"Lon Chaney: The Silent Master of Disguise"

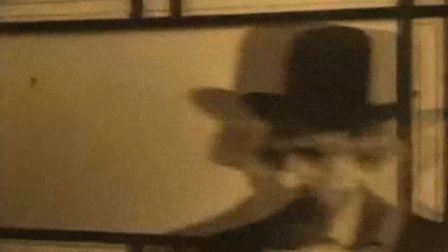[4:25]
He befriended husband and wife director team Joe DeGrasse and Ida Mae Park, who gave him bigger roles in their films, as well as encouraged him to play more bizarre characters.
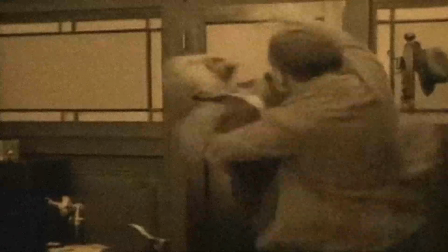[4:34]
Together they made a lot of films throughout the mid to late 1910s. He also married former Colb & Dill colleague Hazel Hastings.
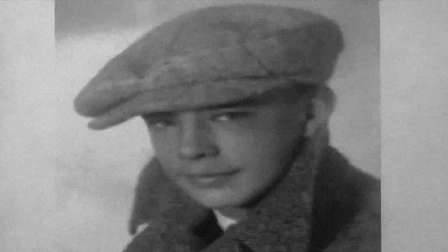[4:41]
Together they managed to gain custody of his son, who was in various homes and boarding schools since the last divorce. Everything was going well for Chaney. However, he was relatively underpaid despite his skills. He asked for a raise but was turned down, being told he'll never be worth more than $100 a week. He left Universal but struggled for a while to gain employment. Eventually, William S. Hart, who was a popular actor at the time, gave Chaney an important role in his next film, Riddle Gone.
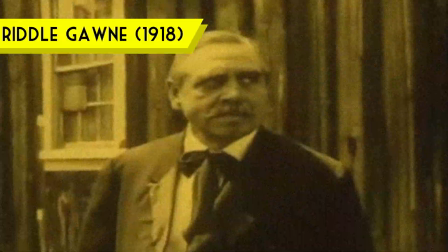[5:09]
It was at this point when Chaney's talents were recognized in the industry.
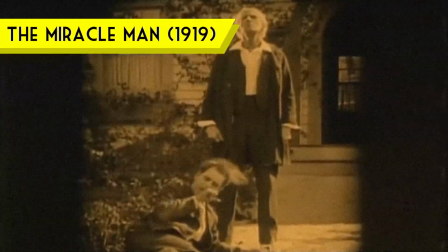[5:14]
However, Chaney's breakthrough performance came in 1919 with The Miracle Man, playing a contortionist.
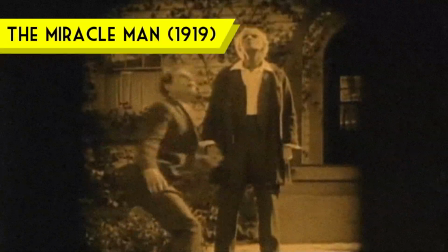[5:20]
Originally, the director wanted a real contortionist, but none of them could act. When Chaney test acted, his performance was so convincing that the director was supposedly shaken.
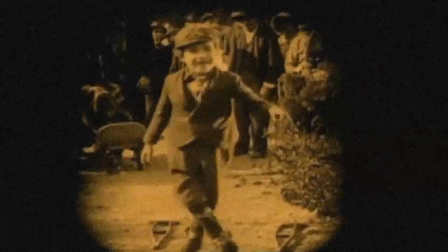[5:29]
It was one of the highest grossing films of 1919 and helped launch Chaney's career to new heights.
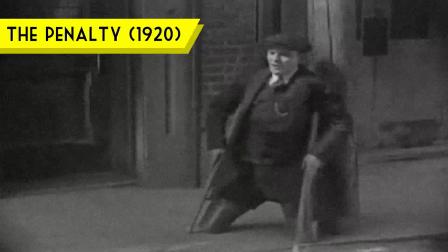[5:35]
One of the next films that demonstrated his ability to transform himself would be The Penalty in 1920.
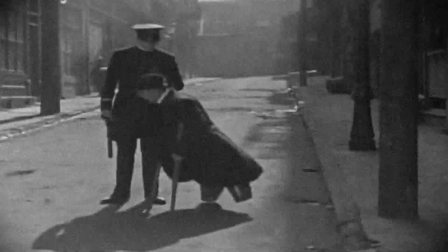[5:40]
In this film, he plays a crime boss with both legs amputated. To perform as a bilateral amputee, he strapped his legs behind him and then fitted his bent up legs into some leather stomps. Because this was the first of its kind without any real safety precautions, needless to say, this was very painful. A common thing to occur in the more extreme makeup. He could walk in those stomps for only 10 to 20 minutes at a time.
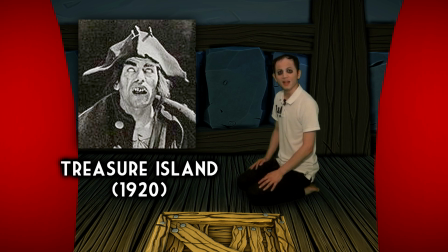[6:05]
With The Penalty and another film called Treasure Island, he secured his place as one of Hollywood's most famous character actors.
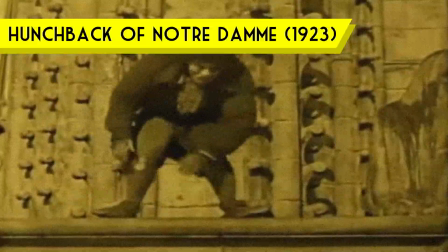[6:12]
Chaney would go on to star in the 1923 adaptation of The Hunchback of Notre Dame, playing Quasimodo.
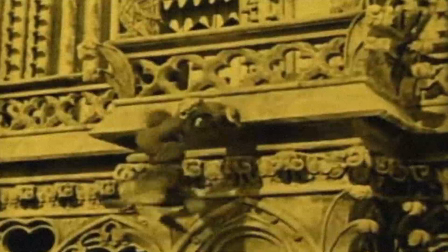[6:18]
At that time, it was Chaney's most extreme makeover. On the breastplate area, he had robes he bent over to tie himself with, and by doing so, it would force him to maintain his hunchback posture.
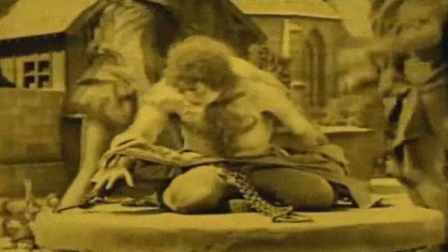[6:30]
The hump was made out of plaster, which would be attached to a harness that was worn on his back.
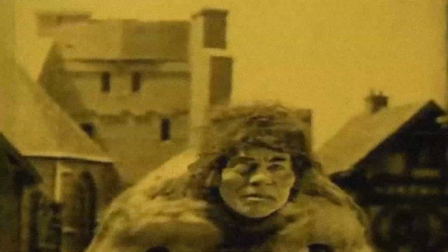[6:35]
Nose putty was put on the tip of his nose. Cheekbones were made with cotton and collodion method.
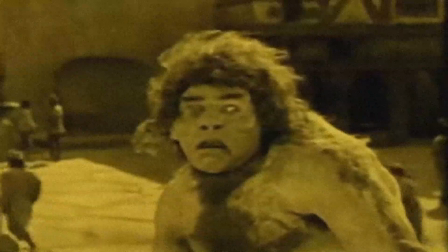[6:40]
Fake eyebrows were on top of his real eyebrows. And added on top of that were the wig and false teeth.
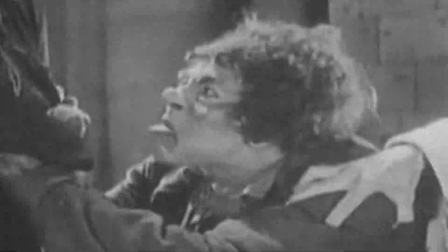[6:45]
To add to his unsettling appearance was the use of his tongue, which he sticks out frequently.
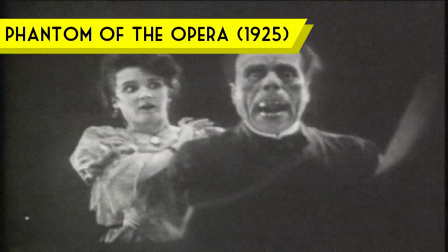[6:50]
Chaney went even further with transformations in the first English adaptation of The Phantom of the Opera in 1925, playing the Phantom.
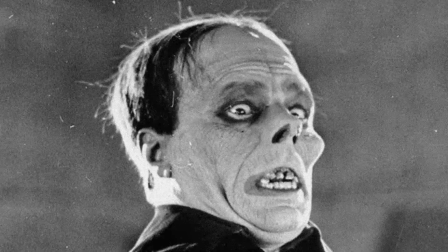[6:58]
The first notable feature would be his up-tilted nose. He used a strip of hard fish skin, glued it down with spirit gum, ran it up to underneath his skull cap, and then held it down with adhesive tape to maintain that nose position.
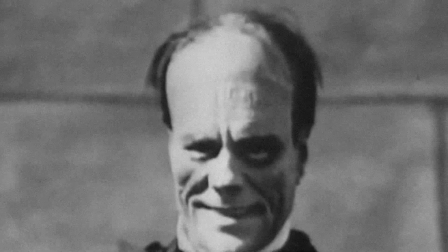[7:13]
His skull cap was also raised to increase the size of his forehead as well. His ears were glued back.
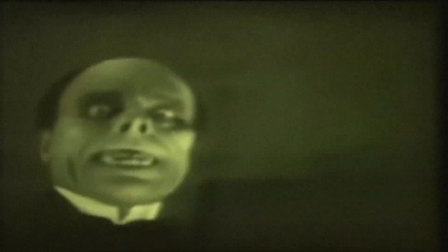[7:18]
His eye sockets were painted black with white highlights added underneath the eyes, false teeth, and the rest was highlights and shadows of the makeup that made it effective.
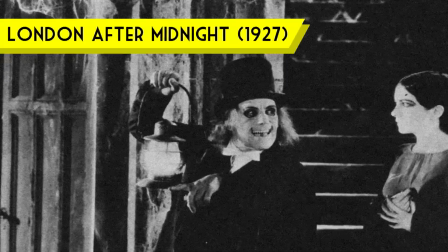[7:27]
The next notable film that demonstrated his makeup skills was London After Midnight in 1927.
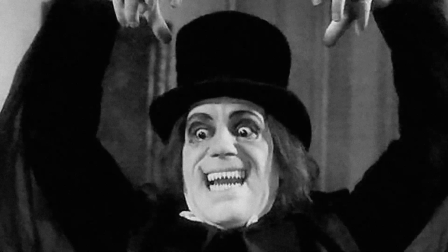[7:32]
The most notable feature was his mouth and eyes. The mouth consisted of a full set of sharp teeth.
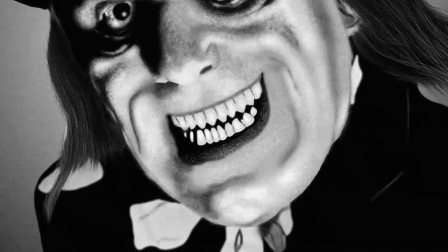[7:39]
The upper portion had wires that would hold the corners of his mouth open to give him that constant grin. These also apparently hurt a lot and can only use for a few minutes at a time.
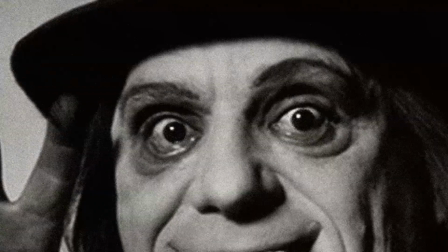[7:48]
His eyes were fitted with thin wires that would go around his eye sockets to give his eyes a more open and garish stare to them. Not only could he change his physical appearance, but his race as well. He played a few Asians because at that time, anything was possible.
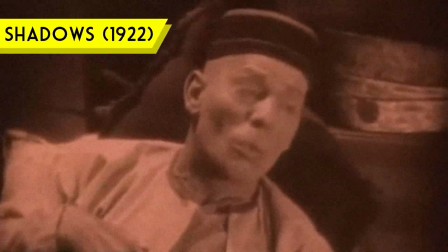[8:02]
An example would be Shadows from 1922. Just some trivia, it's adapted from the famous short story of, get ready, Ching Ching Chinaman. Yeah, now you know.
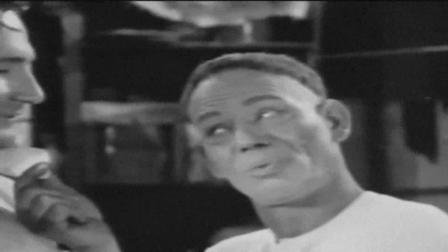[8:16]
When it comes to Asian makeup in general, Chaney used library mending tissue to draw back the corners of his eyes, which gives them the slant.
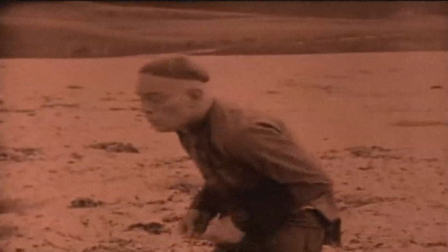[8:23]
To further highlight the slant, light black lines are drawn on the inner and outer corners of his eyes.
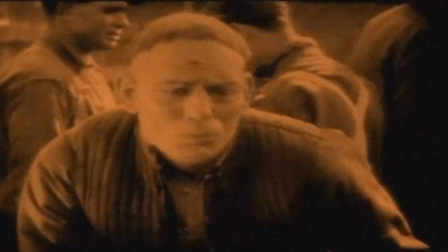[8:29]
I couldn't see this in Shadows, but perhaps in another film I'll get to in a second.
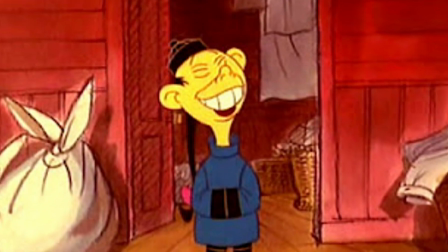[8:32]
Of course, with a stereotypical Asian look comes the teeth that stick out more from the mouth.
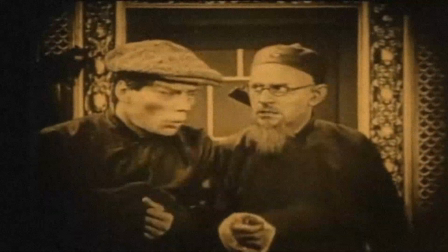[8:37]
To make this kind of teeth, or any kind of false teeth in general, he fitted dental rubber over the natural teeth,
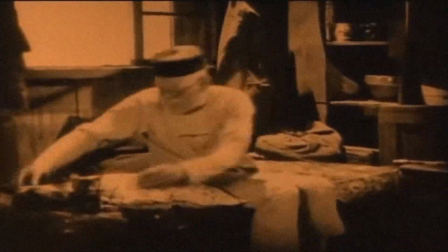[8:43]
carved the shape required for the character, and then painted them with tooth enamel. In Mr. Wu in 1927, he played two Chinese characters, Mr. Wu and Grandfather Wu. Now, dual roles wasn't anything new, he's done this as far back as 1917. Now, Grandfather Wu definitely had the more transformed look here. One notable feature of Chaney's face is his strong jawline. When playing the frail grandfather, he managed to hide it, but it's not some advanced technique as you might think. The hood Grandfather Wu was wearing was simply moved forward, hiding his jawline.
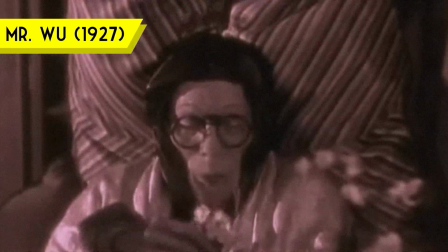[9:17]
It might sound too simple, but when you look at the contrasting colours of his light skin and dark hood in the black and white film,
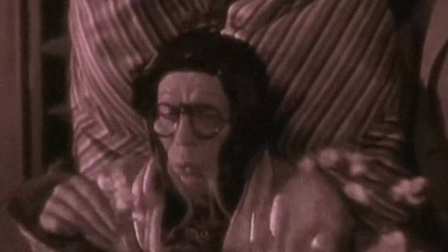[9:24]
it creates the illusion that his facial width ends at what the viewer sees. You wouldn't think there's more width to his face underneath the hood.
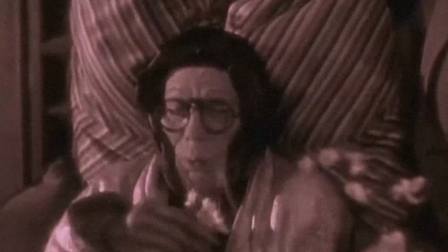[9:31]
Because of this illusion, his face looks way more thinner. Of course, with the 30s approaching and the introduction of sound film, actors needed a smooth transition to sound. You'd be surprised that some actors don't transition well and end up retiring in the early 30s. Chaney was obviously a very physically and visually expressive actor. Cool and all for silent film, but obviously, for sound, you need to use your voice. The sound of your voice was a make or break moment for actors at that time. So, how was the transition to sound film for Chaney? Well, he only starred in one sound film, but there is a reason for that.
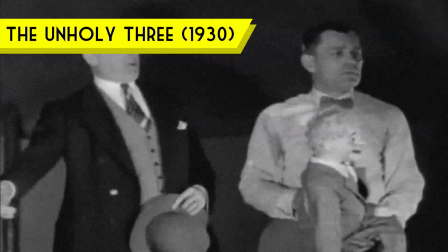[10:07]
It was a sound remake of a 1925 film Chaney starred in, The Unholy Three in 1930.
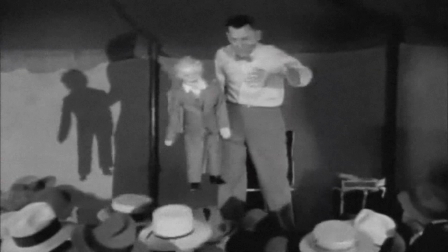[10:13] Now, folks, if you'll just gather around a little closer now. Come right in a little closer. That's it.
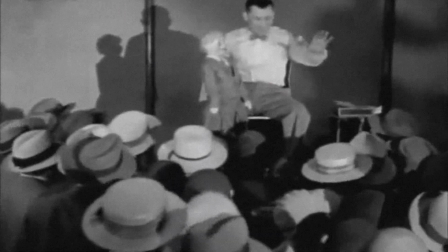[10:18] That's fine, folks. Now, then, if you'll be real quiet, I'll see if I can get the little boy to say something.
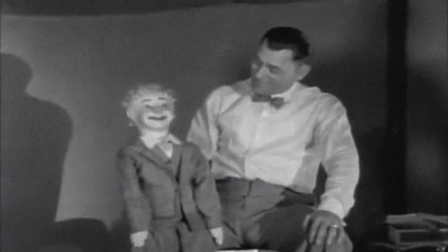[10:24] Well, how are you today, Tommy? Oh, I'm feeling fine, thank you.
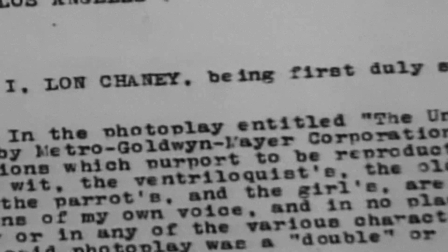[10:28]
Despite him credited for playing 2 characters with one being in disguise, he actually had 5 voices in the film, and he even signed a statement declaring it was his voice.
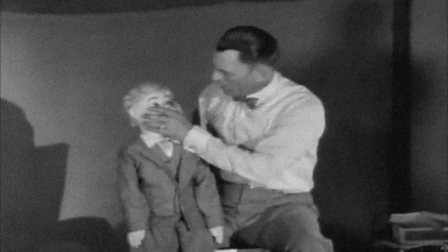[10:36]
These were Echo the ventriloquist as well as his dummy, the old woman in disguise, a parrot, and a girl.
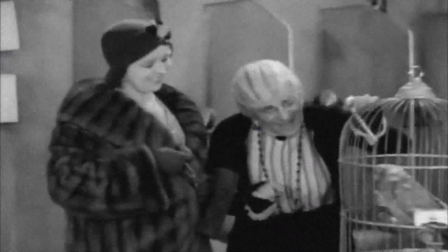[10:43] But I don't know which one.
It's quite clear that his voice was versatile, and his career in sound would have been a great success. So, what happened?
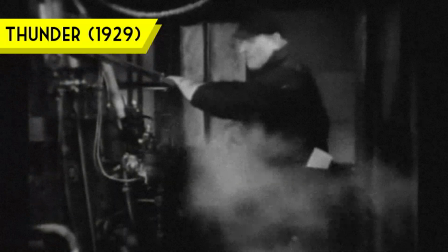[10:53]
A year before, he starred in Thunder. Filming locations included a cold and snowy Green Bay, Wisconsin.
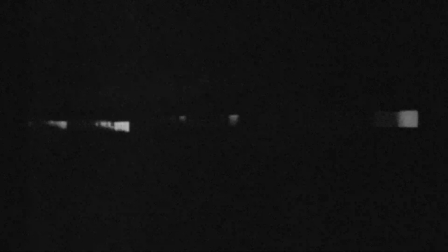[11:00]
On location, Chaney caught a cold. Unfortunately, that cold developed into pneumonia.
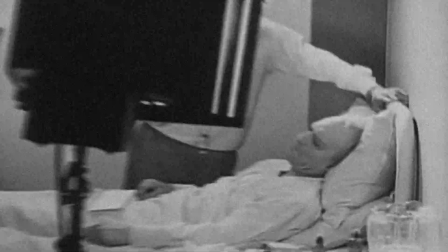[11:05]
By late 1929, he was diagnosed with lung cancer.
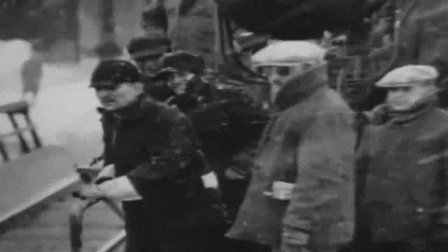[11:09]
To make matters worse, during filming, artificial snow was lodged in his throat, leading to infection.
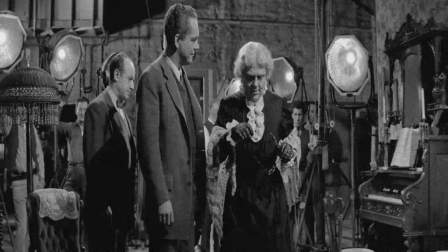[11:15]
So despite the diagnosis, he carried on and acted in The Unholy Three. Despite aggressive treatment, his condition worsened, and unfortunately he died 1 month after the release of The Unholy Three, on the 26th of August 1930, at the age of only 47.
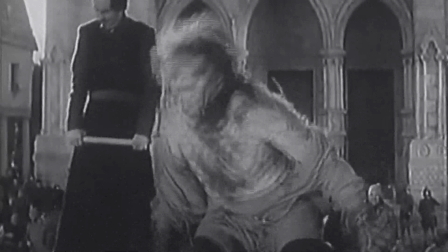[11:31]
He was still remembered decades after.
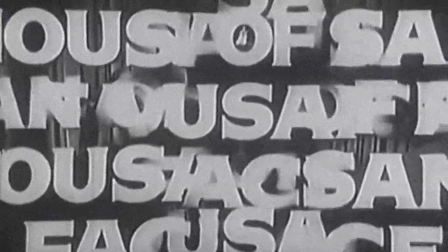[11:33]
In 1957, his life was made into a biopic known as Man of a Thousand Faces, starring James Cagney as Chaney. Despite discouraging his son from entering show business, Creighton went on to become an actor, eventually adopting the stage name of Lon Chaney Jr. He didn't do his own makeup, but he was a well-known horror actor in the 1940s. Several makeup artists and actors, whether character, creature, or regular, admired his work and learned a lot from him.
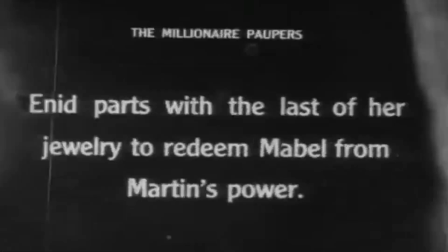[11:59]
Unfortunately, most of his films are considered lost, with London After Midnight being one of the most sought-after lost films that was destroyed in the 1965 MGM Vault Fire.
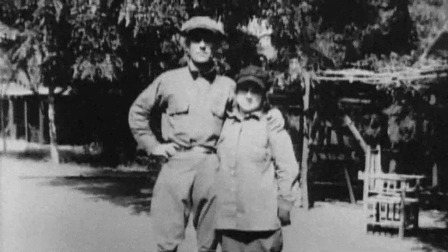[12:08]
In 1929, he built a stone cabin in the wilderness of Sierra Nevada as a mountain retreat.
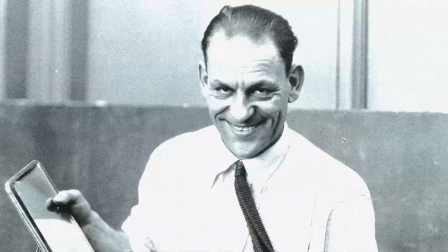[12:13]
It still stands today, but it's not open to the public. Finally, his famous makeup case was donated to the Los Angeles County Museum. Much like the other old stars I make videos on, I'm always intrigued by their unique traits and events that happen to them in their lives. I chose to make a video on Chaney because I was intrigued by his amazing makeup skills. Like I said at the start, it's not something you hear nowadays. Of course, makeup is only scratching the surface of this man's skills.